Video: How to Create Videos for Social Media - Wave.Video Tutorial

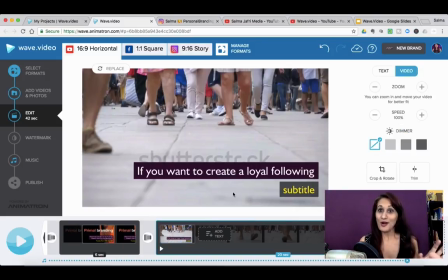[8:16]
So everything looks font perfect and color perfect, right? All right, another thing that I like is that you can use all of these effects to make the picture brighter or dimmer depending on how your text is going to pop up on screen.
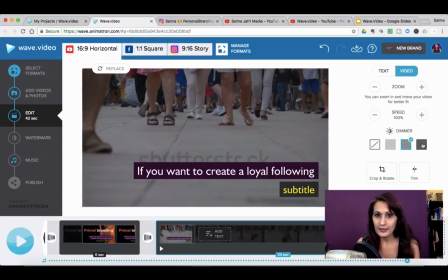[8:34]
So if I want to make the image a little bit darker, then I have all of these options to create a more contrasty effect, essentially, right? So I can do that. And I can also zoom into a particular part of the video.
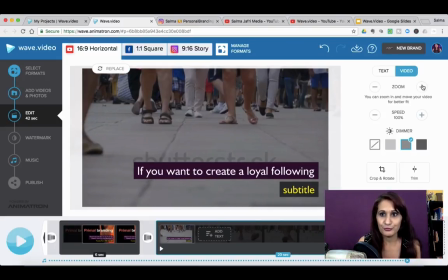[8:49]
So if, let's say, I want to get these bits of feet closer, then I can do that, right? And then that's how the video is going to play out. I can also alter the speed of the video. So if this is too slow for me, I can speed this up, right?
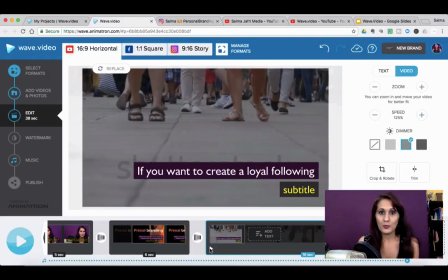[9:03]
And see how that goes. Maybe make people walk a little faster if I have to.
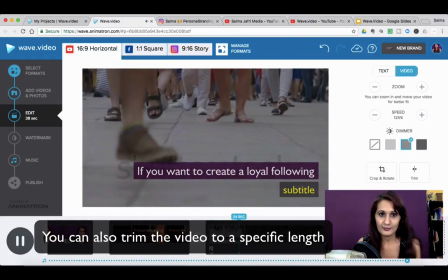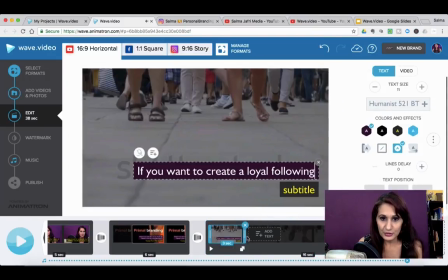[9:13]
Right? And then I can also change the duration of how long the text appears. So I just simply use this slider. And let's say that's a little bit too much. Let's say 6 seconds, right?
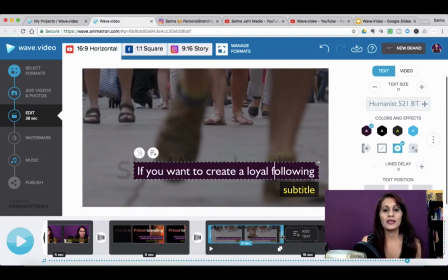[9:24]
So I want to make sure that I have the text up on screen long enough for people to actually be able to read it.
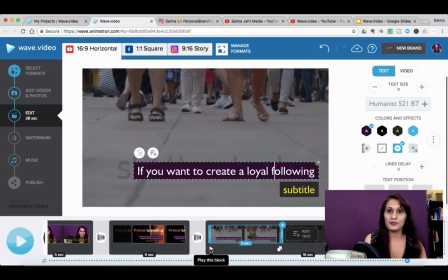[9:30]
So I just click on this little play icon here. So I don't need to see the video from the beginning, I can just work on this clip, which I like. It makes editing faster that you can work on specific clips. Okay, so that's looking good.
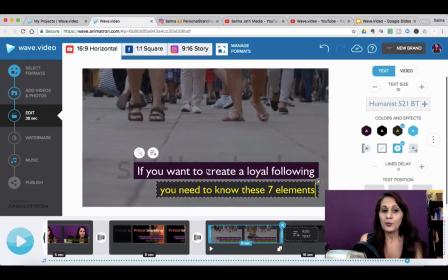[9:44]
Now I want to make sure that I tell you all about, oh yeah, one thing I want to tell you about, you can also increase the text size. So if you want to make this bigger, you can do that, and you can change the text position as well.
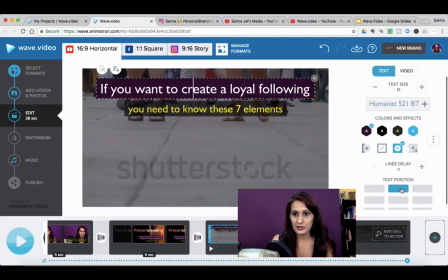[9:57]
So if I wanted the text to appear here or in the center
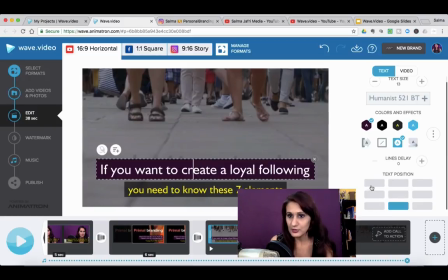[10:01]
or in at the bottom left, with, so you can place the text on any of these places.
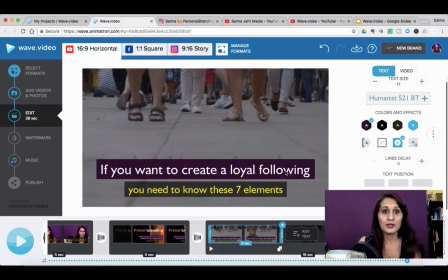[10:07]
You can also have the text appear in different ways. So you can have, for example, this effect where the text comes in from the left along with this little sidebar,
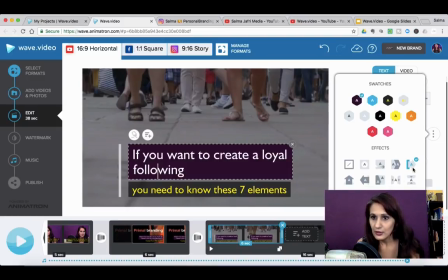[10:18]
or you can do a couple of other options here, which is sort of swipe from the bottom, swipe from the right, all of these, so you can play around with how the text appears in all of these.
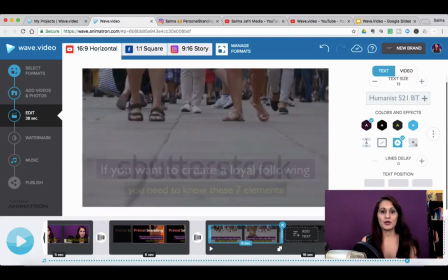[10:31]
So all of this is pretty cool, and once you get started with using the software, you're gonna be able to see what works best for your particular video, right?
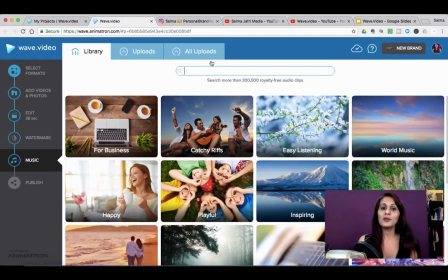[10:40]
So let's go ahead and talk about music next. So what I wanted to do for this particular video was choose music that was kind of haunting, because the video itself talks about building a cult following. And so what I did was I typed in cult, which gave me this option, which was perfect for this particular video.
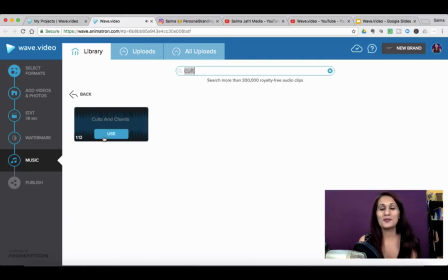[11:01]
I mean, this was just perfect for this video, right? So what you can do is play around with, before I chose this music,
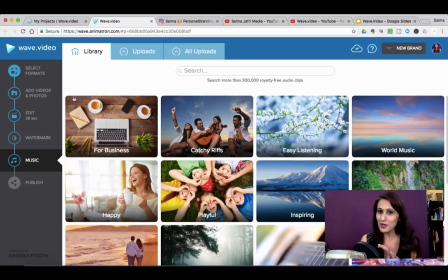[11:08]
I also played around with other keywords like religion and spirituality, and because that's kind of the vibe I was going for in this video. So you wanna make sure that you select an emotional vibe for your video and then choose music according to that.
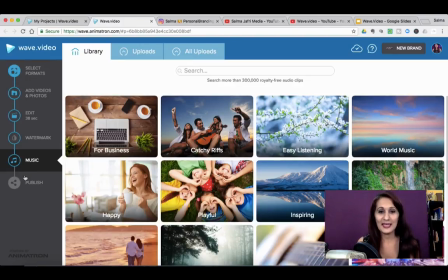[11:26]
And then go ahead and publish your video.
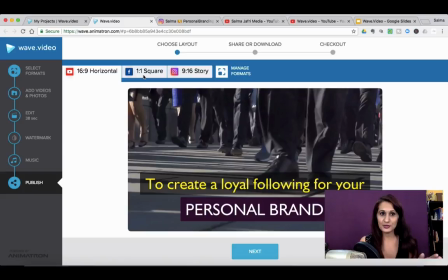[11:29]
Now, what I did was I wanted to share this video on Instagram, so it's one by one square, and I also wanted to share it as a story.
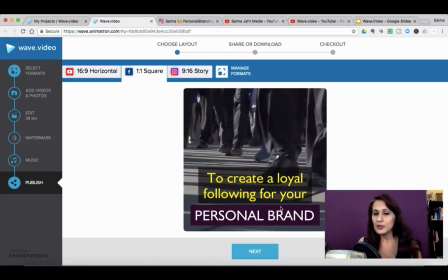[11:37]
So what I did was when I convert the video to Instagram, well, you wanna make sure that the text and everything is playing in a square format. So you can adjust the text. You can go back to edit here.
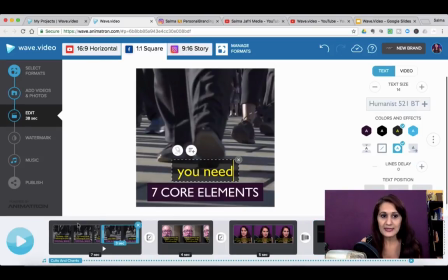[11:50]
You can take a look at your one by one story format, and then you can change up any elements that need to be changed.
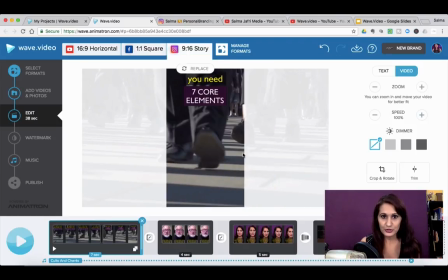[11:58]
For example, for the 9x16 version of this, I remember I changed up the CTA.
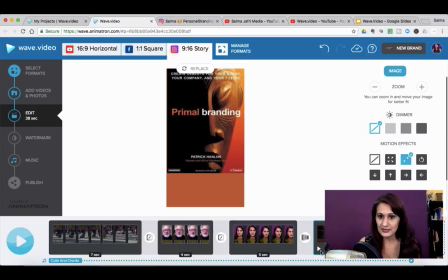[12:04]
So this is how the CTA would roll in. Right, so much smaller text because it's a smaller graphic. And also you can see more of the book's cover in this,
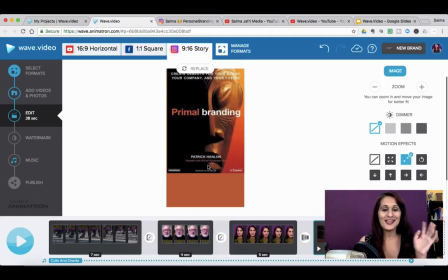[12:20]
because the cover itself was a vertical cover, and so I thought this went really well together.